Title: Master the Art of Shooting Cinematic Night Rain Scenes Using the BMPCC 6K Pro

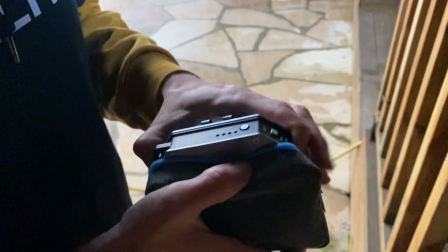277s
To control the fixture remotely, I will need a Nanlite transmitter,
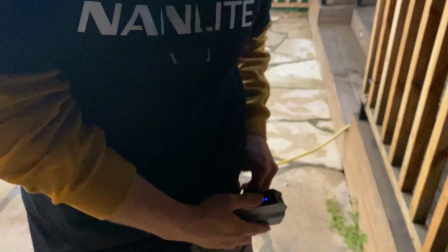282s
which will allow me to set up the Forza 500 and other Nanlite lighting fixtures remotely via an app on my phone.
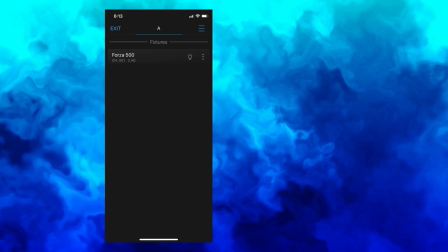289s
Very handy when working with a small team. I start the effect of the storm, adjust the frequency and speed of light flashes in the application.
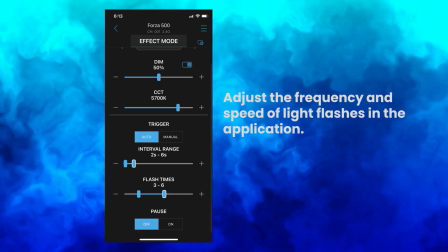298s
Great result.
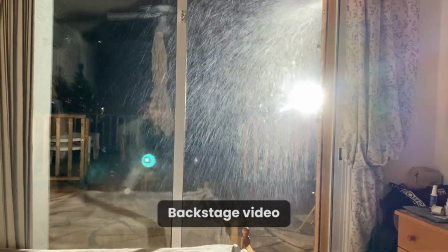301s
Let's talk separately about how important it is to choose the right angle for lighting and rain.
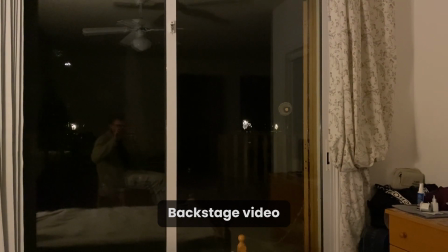307s
Here's a shot from the camera that filmed the backstage. The rain does not look realistic.
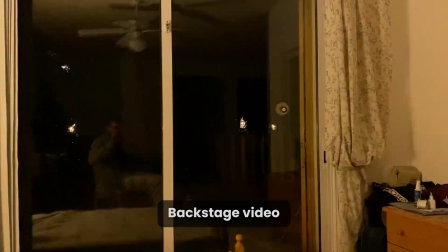312s
We can see that it is from a water hose pouring onto the window. And here is another angle that we shot with the main camera.
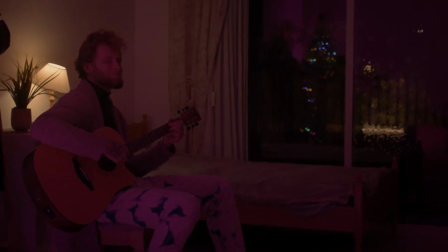319s
And here the position of light and rain is the same as in the previous frame, but from a different point, we see a completely different effect.
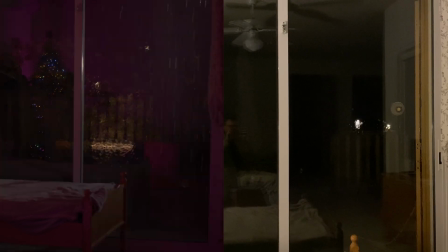327s
Let's compare the two shooting points. Be careful when choosing the angle and shooting point.
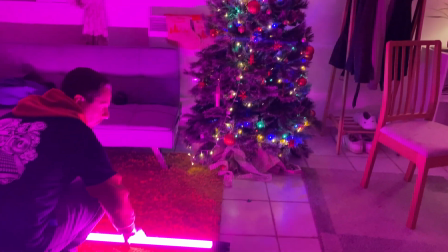335s
Let's move forward. I used a Nanlite Pavo Tube 30C with a magenta shade to serve as the key light for the shot.
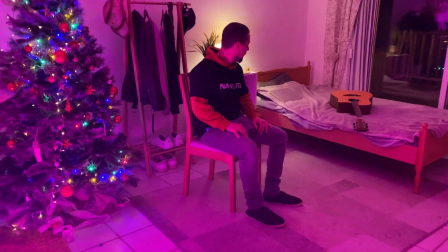343s
This colored light was in keeping with the Christmas tree garland that was included in the frame.
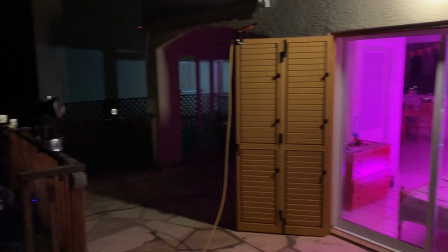348s
I also decided to add background lighting outside the window, because without this additional light,
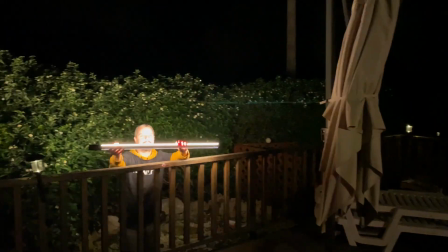353s
the raindrops on the window were hard to see and the whole image was less poetic.
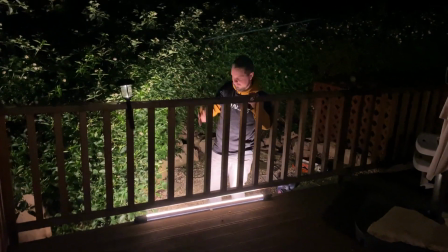358s
In the community tab, I regularly post lighting schemes that we analyze on our channel.
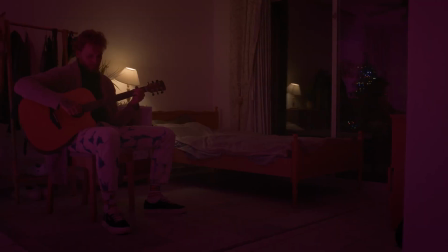363s
You can always take them for your project. View these videos to better understand cinematic lighting approaches that will
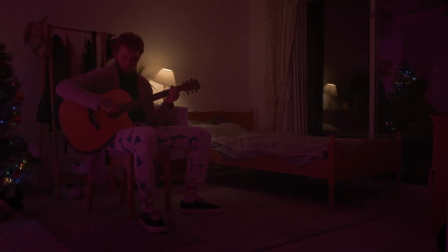370s
enable you to quickly use creativity and generate the desired feel in your scene.
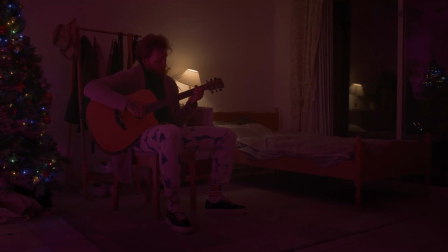375s
Always make your own movie, and see you soon!